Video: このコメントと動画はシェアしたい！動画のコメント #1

サルウェーヴァン、ノリです。新企画です。動画に今まで皆さんからもらったコメント、この中でね、いやちょっとこのコメントをぜひみんなにシェアしたいなと思うコメントとかも結構あるんですよ。それをまとめて、月末の一番最後の土曜日にはシェアしたいと思います。
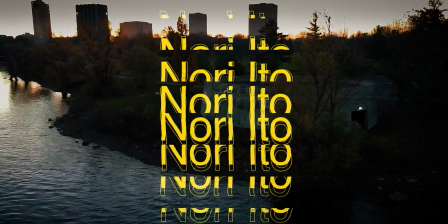まず一つ目の動画、目を引く動画、撮影の秘訣、線を探せリーディングラインっていう、
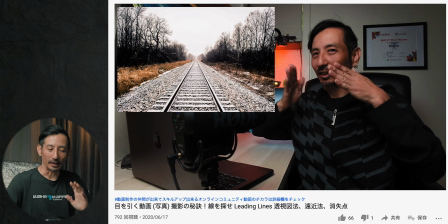[0:35]
リーディングラインこの線を使うっていうことをね皆さんにシェアした動画ですこの動画にコメントをくれたブブーモーメントさんありがとうございますボケライティングレイアウトなど
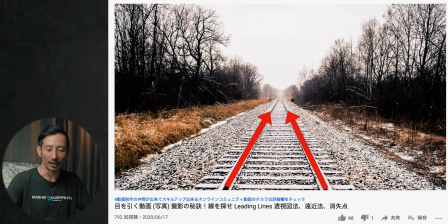[0:47]
奥行きを作るための方法がいろいろありますがこの動画の内容もその一つだと認識しました奥行きを作ることによって前景にあるオブジェクトは浮き出されますねそうなんですよありがとうございます嬉しいコメントいただいてあのね今もそうなんですよ
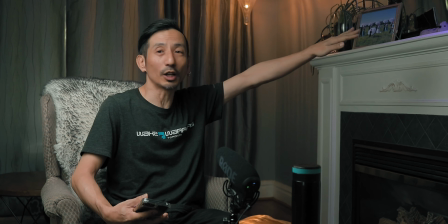[1:04]
これもリーディングラインわかります?ここのこの暖炉の上のねこの線これもちょっとこう斜めになってるんですね
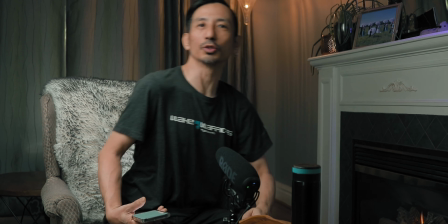[1:11]
本当はこんな感じでね俺の顔がこの辺にあるともうちょっとリーディングライン使えるんですけどまあまあレイアウト的にも
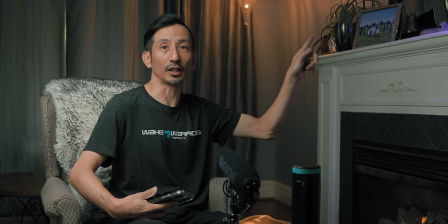[1:18]
ちょっとこれでもいいかなと思ってでもね本当これもリーディングラインですこの線があることによって目線が俺の方にね
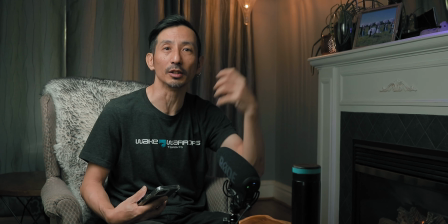[1:25]
皆さんの目線が俺の方に集まるようなそんなイメージでレイアウトをしてるわけです
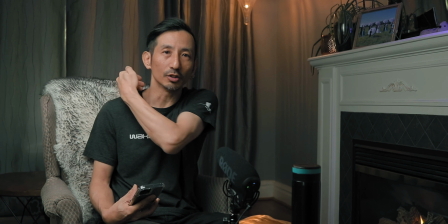[1:30]
フレーミングをしてるわけですねこの後ろの線もそうですね俺の方に目線を持ってくるためですこんな感じのテクニックなんでねちょっと皆さんにもぜひシェアしたいんでまだ見てない人ぜひ見てください
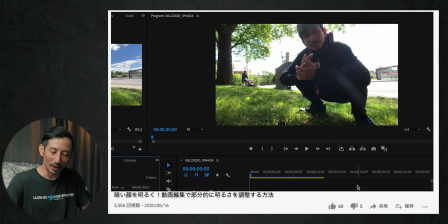[1:44]
次の動画暗い顔を明るく動画編集で部分的に明るさを調整する方法っていう動画にコメントをくれたカズエカミーナタさんありがとうございます素晴らしいですね細かいところまで修正できるので納得です
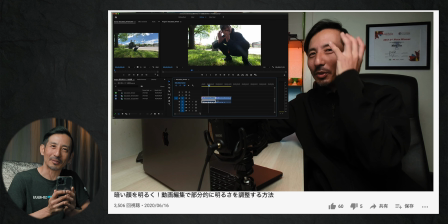[1:59]
やってみようと思いますありがとうございましたこちらこそありがとうございますまだ見てない人でプレミアプロを使っている人でこの顔の部分だけを明るくしたいとかねそういうやり方がわからないという人ぜひこの動画ちょっと参考にしてほしいんですねっていうのがやっぱりねまあ俺自身もこの方法を知る前は顔がなんかちょっと暗いなーと思ってもちょっと明るくしすぎたらなんか背景もなんか明るくなりすぎるしなーとかと思うこともあったんですよそれでまあちょっと顔は少し暗いけどまあいいかなと思ってね全体的な動画の明るさとかに合わせてやってたんですけどそれをしなくていいんです顔の部分だけは明るくしてとかね見せたい部分だけは明るくするっていうことがプレミアプロではできるんですダビンチでもファイナルカットプロでもできますよね
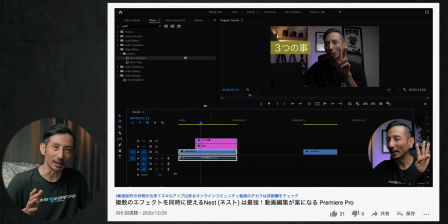[2:44]
知ってる人いたらコメントで教えてくださいそして次が複数のエフェクトを同時に使えるネスト最強っていう動画この動画にコメントをくれたコーバスポーチャンネルさんありがとうございますキューピー3分クッキングに似たチューズデーチュートリアル
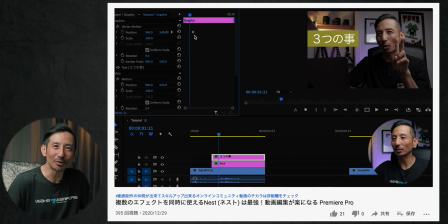[3:01]
いいですねありがとうございますそこに突っ込んでくれてみんななんか全然そのキューピー3分クッキングっていうことをコメントでも触れないからみんな知らないのかなとか思ってたんでちょっと安心しました
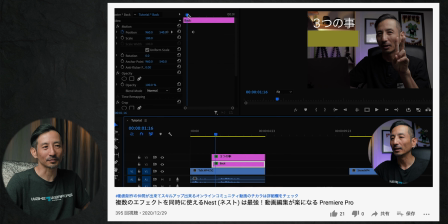[3:15]
俺のね小学校ぐらいの時とか何でか分かんないけどねキューピー3分クッキング結構しょっちゅう見てたんですよそのねキューピー3分クッキングの音楽は著作権とかもあるといけないんでね友達に電子ピアノで演奏してもらって
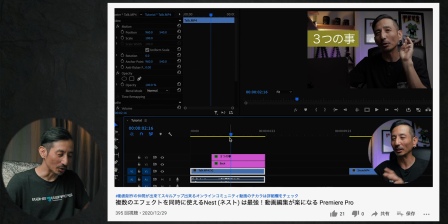[3:29]
そのオープニングに使ってます素人なので火曜日のチュートリアルだけ追っかけてもかなりスキルアップしそうで見逃せないです嬉しいなNESTって機能も初めて知りましたいられでいうグループ化ですかね多様しそうですありがとうございますNESTはねめちゃめちゃ使えますプレミラップ言えてないよねやっぱね日本語も喋らないとね喋れなくなっちゃうと思うんですよねちょっと頑張って喋りますで今喋ってるけどねNESTこのねプレミアプロを使っててNESTを知らない人ぜひねこの動画見てほしいですNESTを使うとねほんといろんな応用編